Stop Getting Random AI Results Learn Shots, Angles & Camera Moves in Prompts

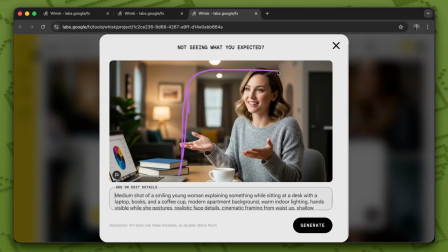245s
Here, the primary focus is centered on my character,
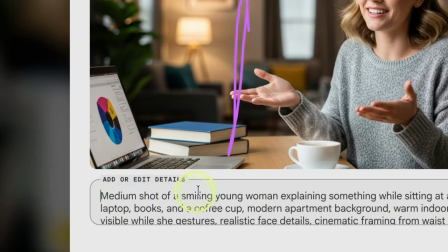249s
and in the specific prompt that I used for this, I also mentioned medium shot.
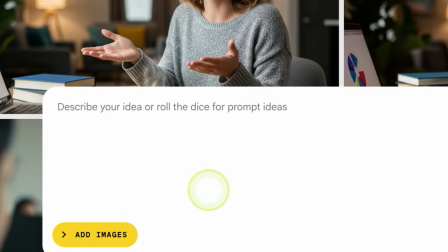255s
The rest of the prompt we used should be kept in mind for how you use it.
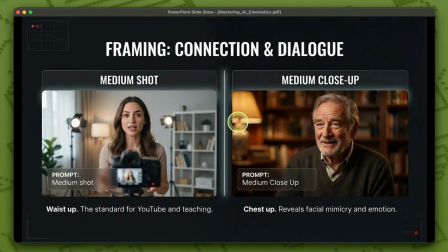260s
Let's now move on to the very next mode and the next item on the list. The medium close-up shot is called a medium close-up. Medium close-up, it zooms in a bit more and our focus on the character increases. So, the more you want your character to be the center of attention, the more you need to zoom in on them.
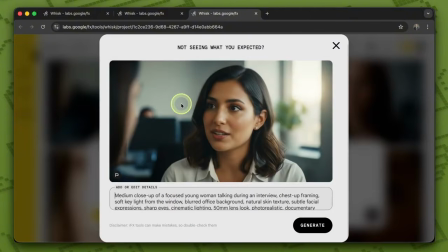279s
But with the right prompt, you can see that's exactly what happened here. The complete visual composition I see here is exclusively focused on my character, and the surroundings are intentionally and heavily blurred, which is exactly what I explicitly detailed in the prompt I used.
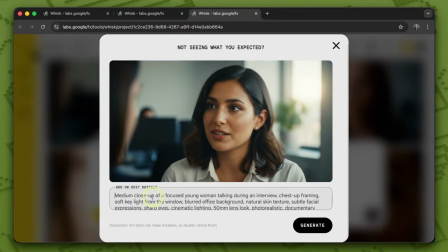295s
Here, I wrote exactly that. Notion medium close-up in every way. Alright, now let's move on to the next mode.
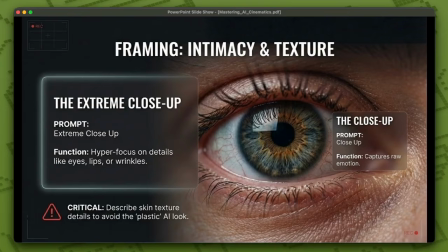302s
We're zooming in even more, entering the extreme close-up mode. This is when we want to focus on a specific part of the face. It could be the detailed eye, the tongue, the lips, or even a small watch on the wrist. In this way, we are providing a very, very close zoom on a specific part of the human body.
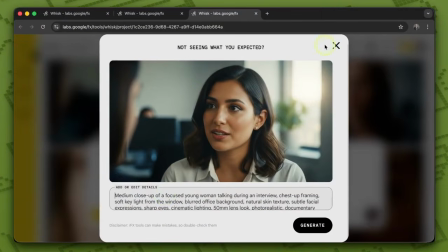320s
And in this way, all of the viewer's focus is right there.
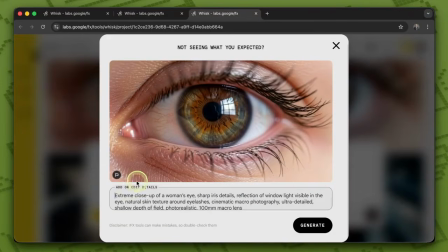324s
You see, it is exactly the same here, and the same thing happened in the specific prompt I used.
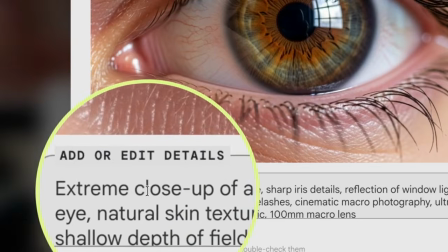331s
This is what we call an extreme close-up.
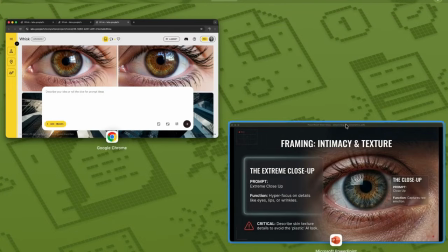335s
Following this same methodology, you can create your own unique images and ensure your final creative outputs appear very professional and natural.
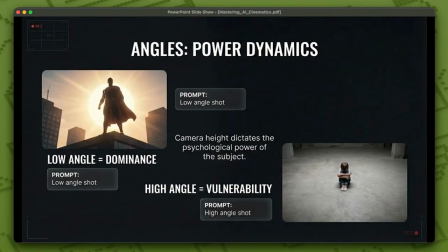344s
Now that we have understood the frame itself and the scene itself, it is time to discuss the importance of camera angles. Because angles can fundamentally alter the underlying meaning, concept, and mood of our work. The first angle we want to talk about is the low angle shot.
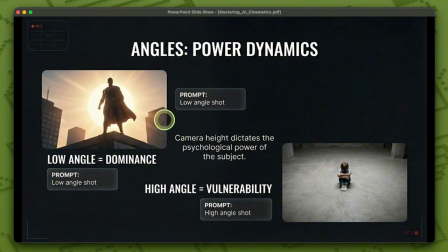359s
This means that the camera is positioned below, looking up at the subject, like the example you see here.
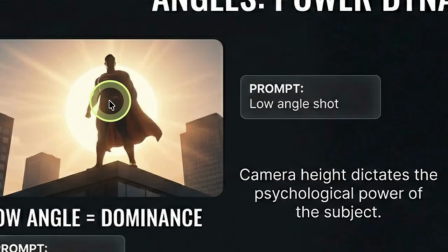365s
In this situation, when you use a low angle,
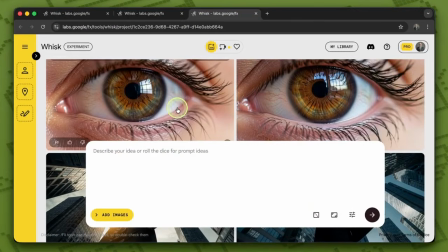369s
your subject appears very large and powerful, and it can convey a sense of power to us, as you can see.
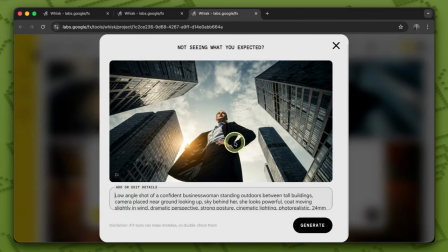375s
The same thing has happened here. The angle is really low and it gives off that sense of power.
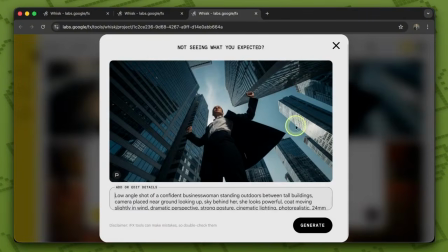381s
It conveys that to us. You see, it's that simple. Now, what could the next scene be like?
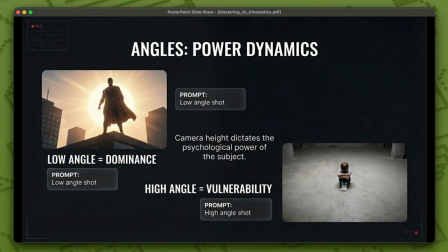386s
It could be a high angle. The camera is positioned above, looking down. When we capture a cinematic scene like this, the subject appears significantly smaller.
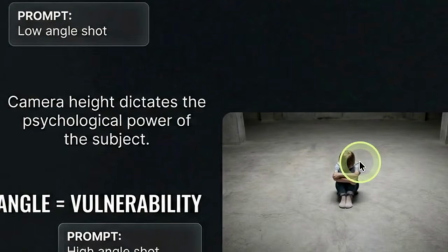395s
Just like what you're seeing here. In this way, our character appears to be very weak, and even weaker within the frame.
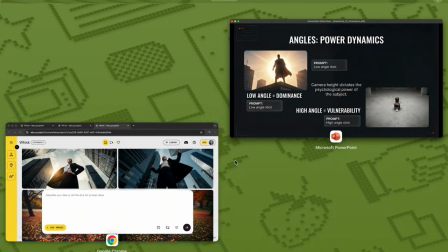402s
Now let's bring up this example that I made myself.
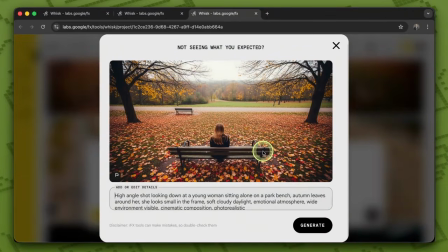405s
You see the feeling of being alone, the feeling of being small, the sense of weakness, all of these are conveyed when you shoot from above. It can definitely create that effect. Of course, keep this point in mind.
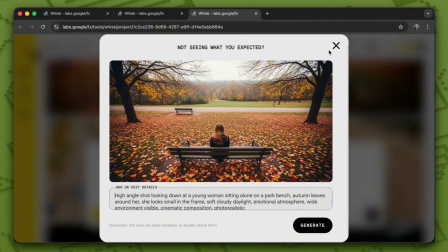417s
You can combine the frame with the angle, meaning you can have, for example, a close-up angle, or you can have a close-up frame. But your angle can also be from above, such as a high angle.
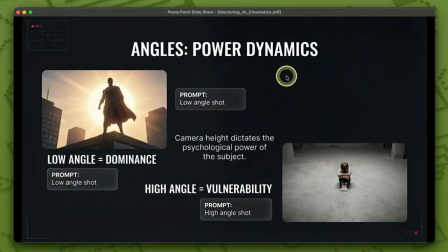430s
You can combine all of these elements together. Let's move on to the next angle we can use, which is usually what we go for in these situations.
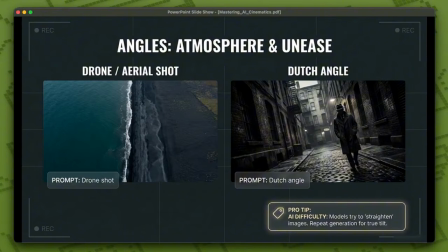438s
We go for an aerial shot or a drone shot. This is for times when we want to have a very wide view and want to introduce a location.
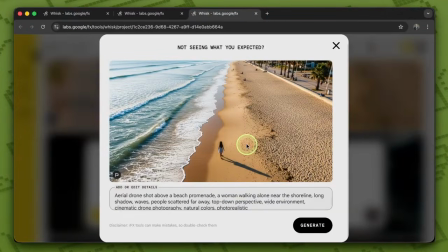447s
Here's an example. Let's say I want to specifically introduce Manome Beach.
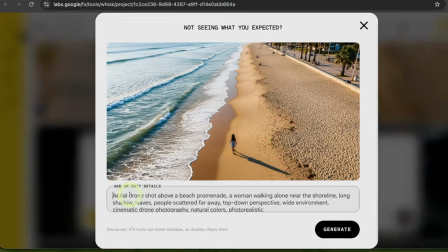451s
First, I need to show that scene, exactly what happened here. You see, I mentioned the aerial drone shot.
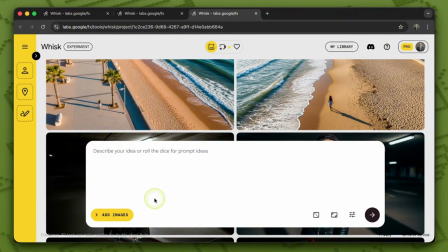457s
The rest of the footage is everything else that's essential. This way, you can effectively introduce your location and describe it completely.
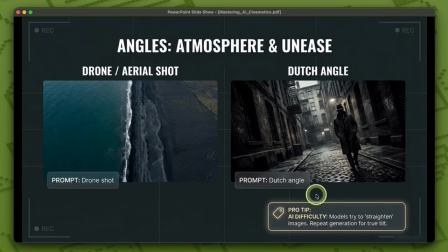466s
This specific technique we're going to talk about is known as the Dutch angle. Creating this style of images is a bit difficult for artificial intelligence. Why? As you can see for yourself, our character in this image is tilted, and our image itself is slanted, as you can see.
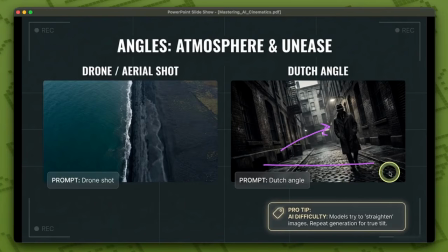483s
While this part is straight, our image is noticeably angled. That's exactly what the Dutch angle does. It aims to convey a sense of psychological stress and unease.
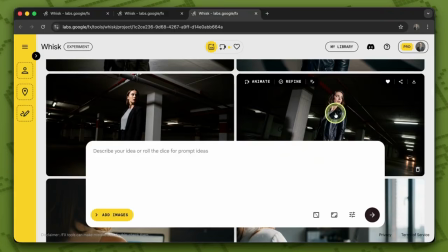493s
So, when does this happen? In artificial intelligence, it's a bit difficult.
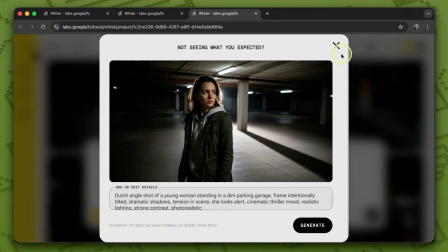499s
You can see that in all of these, I asked for a Dutch angle. But it couldn't create it, and you definitely need to repeat it several times.
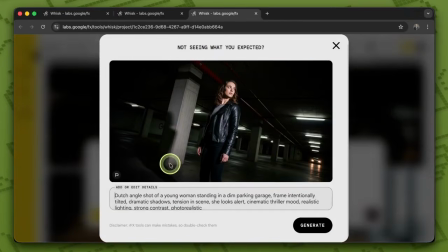507s
However, here it managed to do it. I specifically asked the system for a Dutch angle, and my character also has that tilted and slanted posture.
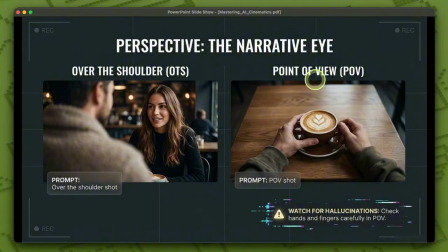517s
Now it's time to move on to the next detailed section, where we'll learn exactly how each point of view can look in detail. The first camera angle that's widely used in creating scenes where two people are specifically supposed to be talking to each other is the over-the-shoulder shot,
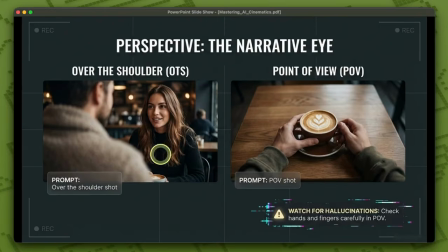533s
as if two people are talking to each other and having a conversation, very simply.
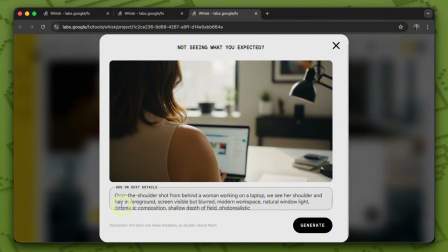538s
For every shot you create, it's enough to just start with the over-the-shoulder.
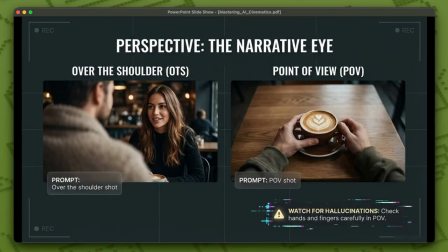542s
The point of view shot is when the scene is intentionally designed to be presented directly from the viewer's own perspective. Sometimes creating it with AI can be a bit difficult, so keep that in mind. Usually the angles it generates are wrong.
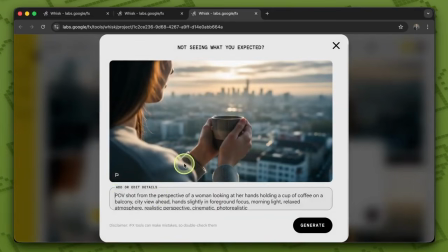555s
You see, first of all, here it was supposed to create a point of view shot, but it couldn't.
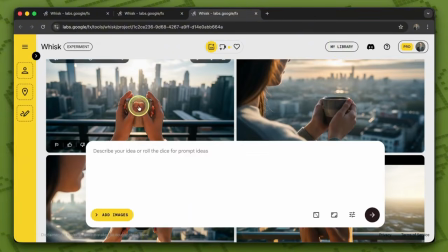560s
It brought in the character instead. It ended up being an over-the-shoulder shot, but whose angle is this, really?
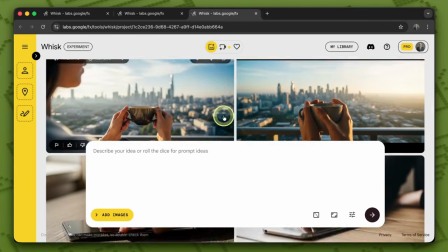567s
Normally we don't hold our hand like this, you have to repeat it a few times. For example, this image isn't bad.
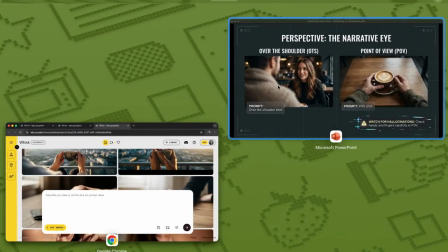572s
It is a bit better, but in my personal opinion, among these various images, this specific one is much better.
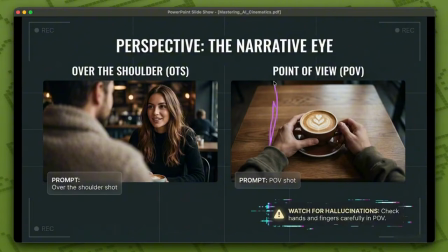580s
Because logically, our eyes are positioned right here, and from this spot, this is actually the natural angle we have. We can see that we can view the cup in this way. so pay attention to this part as well.
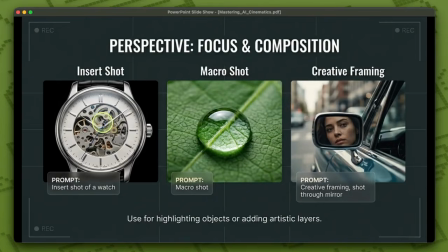592s
The next viewing angle can be an insert shot. Insert shots are used when you want to focus on details, for example, when a hand is supposed to be on a mobile phone, or when we want to introduce our watch or anything else we want to show in the image.
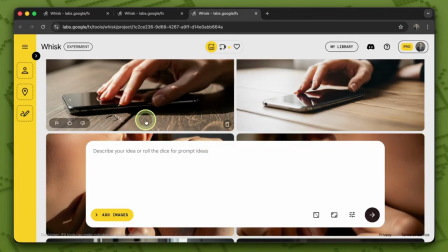606s
In this way, you can use these insert shots. Look, I created all these images exactly like this, and there's really nothing complicated about it.
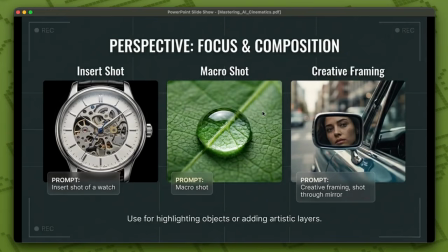615s
That's all there is to it. You just need to use these same techniques. Or, for example, we have some special types of images like macro shots, which are considered a special category of images.
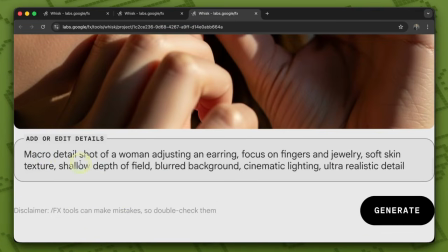627s
All you need to do is specify that, like in this image. You see, we wanted a macro detail, and in the end, it gave us the image we wanted.
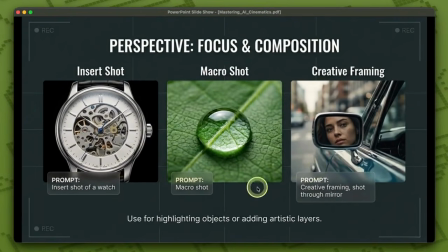635s
If you want to go for a highly artistic and creative approach and make truly imaginative images,
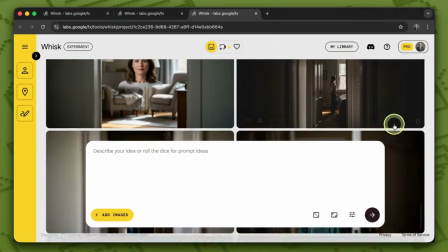640s
you can have an image captured from deep inside a mirror, or an image of a character glimpsed through the frame of an open door.
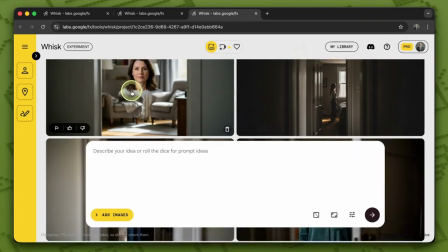648s
These kinds of scenes are called creative scenes. But keep in mind that, like in this image, it might mess things up sometimes.
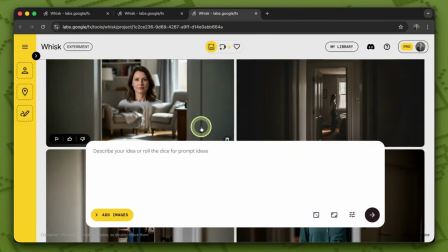654s
It might try to create it enthusiastically, but since it's not used to making images like this, there could be mistakes in it. You just need to repeat it a few times until you get the result you want.
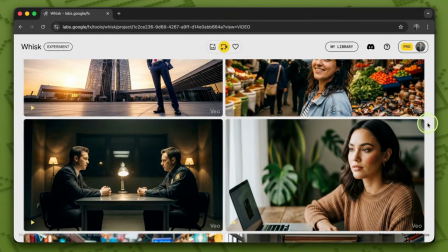664s
Alright, now that we have explored and understood both framing and camera angles, it is finally time for us to learn the different ways to move our camera. Alright, the first camera movement we're going to talk about is the static shot, where our camera is completely still, just like the scene you're watching right now.
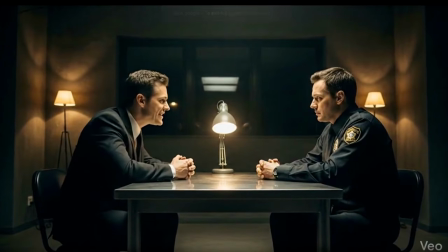682s
In this situation, the scene is completely still, my camera is stationary, and all the focus is placed directly on the conversation between these two characters.
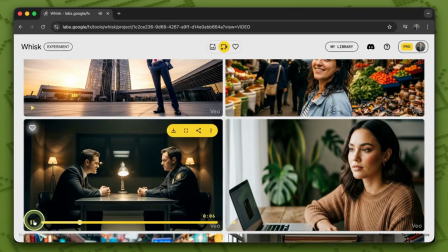691s
So whenever you want to focus heavily on dialogue, you can always go for a static shot.
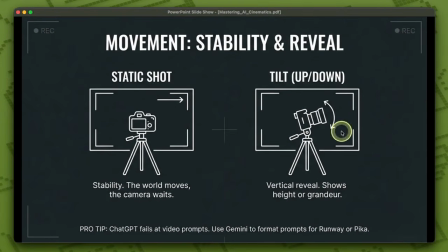697s
Alright, now let's move on to the next scene together. The next camera movement we will discuss is called a tilt, which can be performed as either a tilt up or a tilt down. This specific technique occurs when the camera body stays completely fixed in its place, but our lens moves vertically and only the neck of the camera tilts up or down.
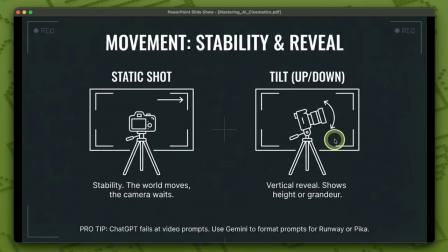716s
In this particular situation, we often want to introduce a new subject to the viewer,
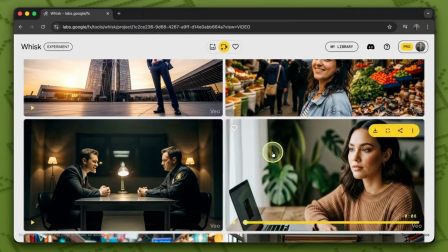721s
or perhaps we need to move the focus to a certain specific part of the scene with our camera, and when we want to show a sense of grandeur.
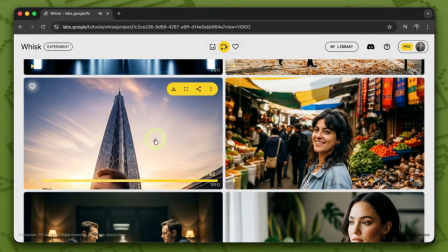728s
For example, in this specific scene, we're going to use a slow tilt up to show the inner strength of this person,
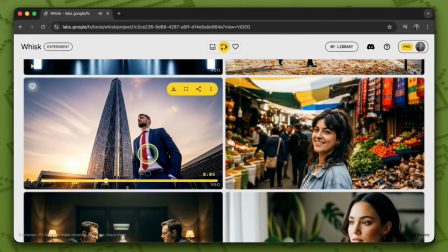734s
and also to emphasize the massive height of this impressive tower. In this case, we can effectively use a tilt up.